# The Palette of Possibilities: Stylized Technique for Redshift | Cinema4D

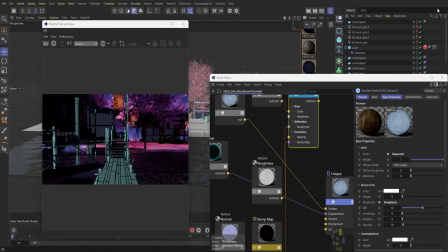(24:59)
now I'm just going to pull up the render view again, and if you've seen my videos before, you know that I like to bring up the render view as much as possible,
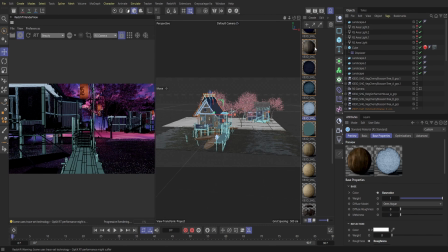(25:09)
just because it gives me an instant feedback of what the scene is looking like.
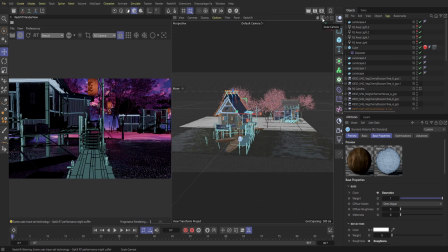(25:14)
And so I feel like I could kind of manage the scene a little bit better that way if I know how
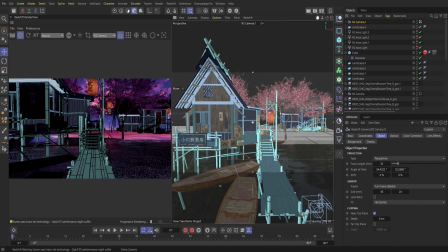(25:21)
the colors are actually looking within the render view versus the actual viewport.
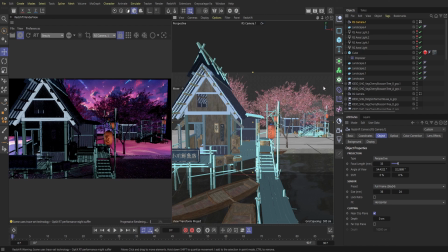(25:27)
And so I'll sometimes just kind of bring that up just to see how some of these colors are interacting with the scene. So
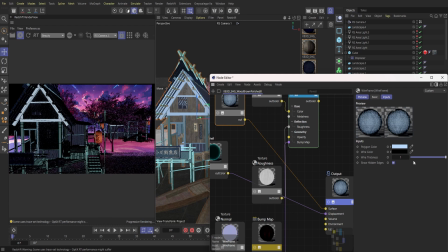(25:40)
all right, so I'm working on the top of this house here,
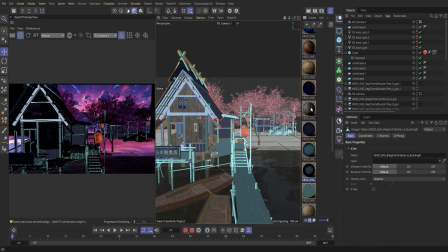(25:44)
and then I'm just going to adjust some of the line work here just to kind of give it a thicker line,
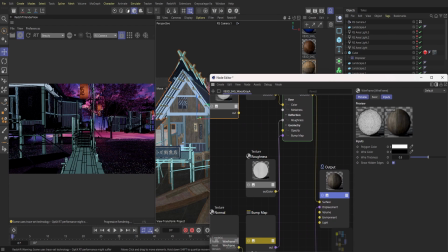(25:53)
just because it's a heavier material. So again, I'm gonna try and control as much. Again, I'm going to try and control the line work and
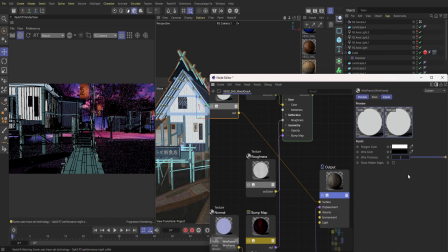(26:05)
the colors depending on the material or the heaviness of the object. So, all right, so this one looks like it's the side of this structure here. And then I'm just going to kind of adjust it so it's
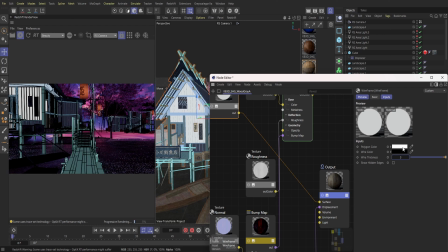(26:20)
a bluish gray here to help differentiate between our other materials here.
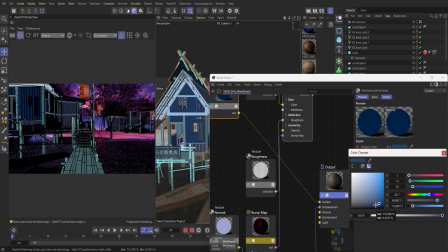(26:28)
And so I'm just going to play around with these colors here and see if I can get a nice look here.
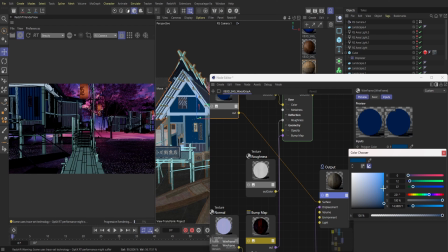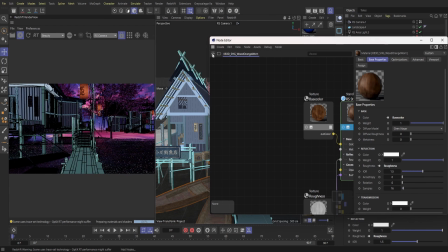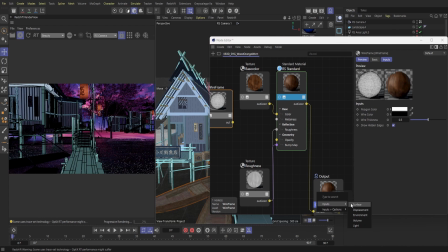(27:03)
So next up, we got to change these boats here. So what I'm going to do is go ahead and turn off this box here. I increase the thickness to 1.
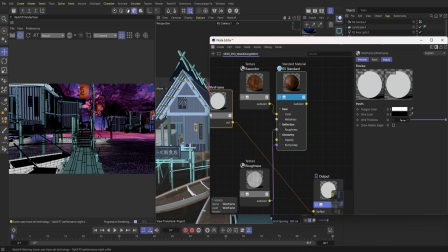(27:21)
I think for the overall look, I'm gonna go with
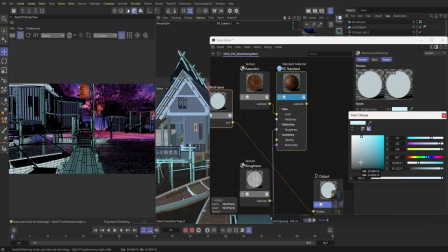more of a bluer gray, if that makes sense. I'm gonna try and get more of a bluer look here. And then as we kind of work on the inside of the boats,
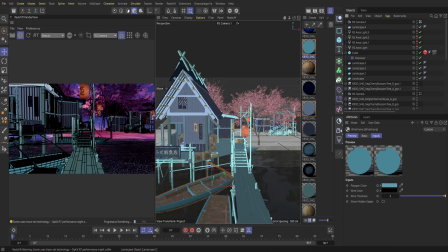(27:45)
I'm going to kind of adjust this color to more of a lighter blue, because
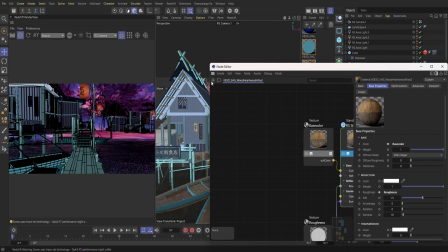(27:53)
the top here is gonna be almost like a highlight.
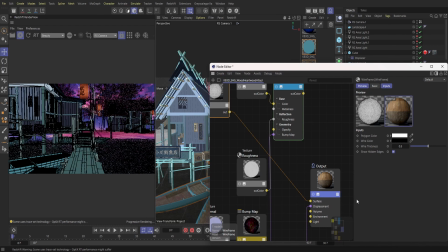(27:57)
And again, we want to kind of separate out our colors here so we can kind of identify, you know, our depth here, our highlights, and our, you know, kind of our darker areas as well too.
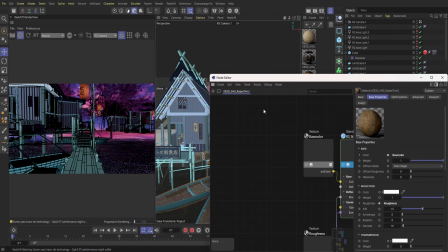(28:12)
And so even though this isn't really detailed and it's more almost like cell shading,
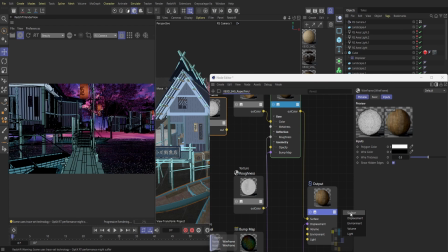(28:18)
I want to kind of block out those specific colors here. So
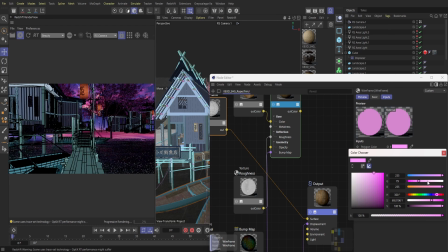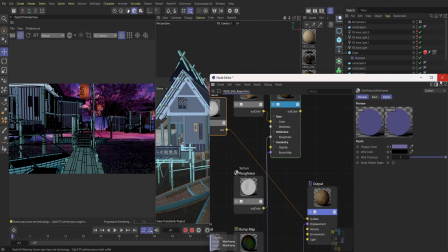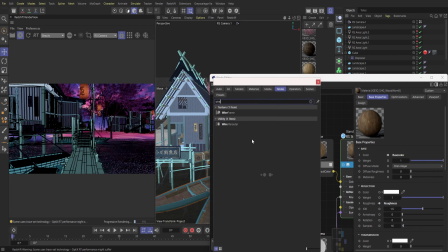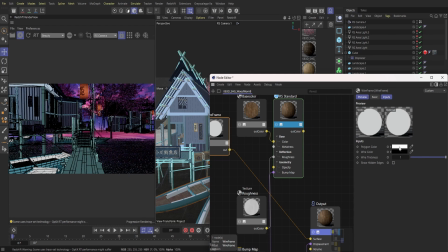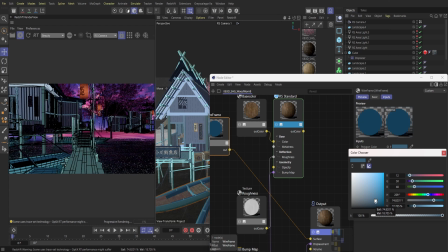(28:50)
and then with the bottom of our bow, again, I'm just gonna go with more of a darker look.
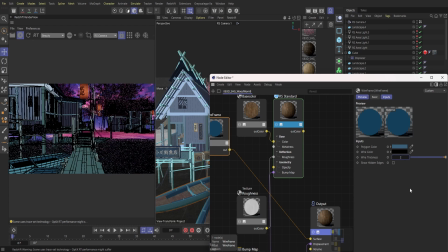(28:56)
And then I'm going to increase our thickness to our lines here,
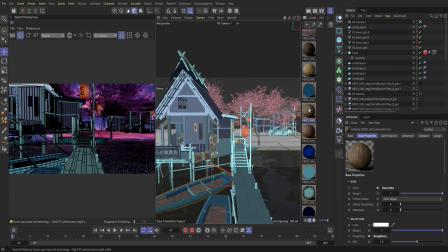(29:01)
again, to create a denser look almost, so.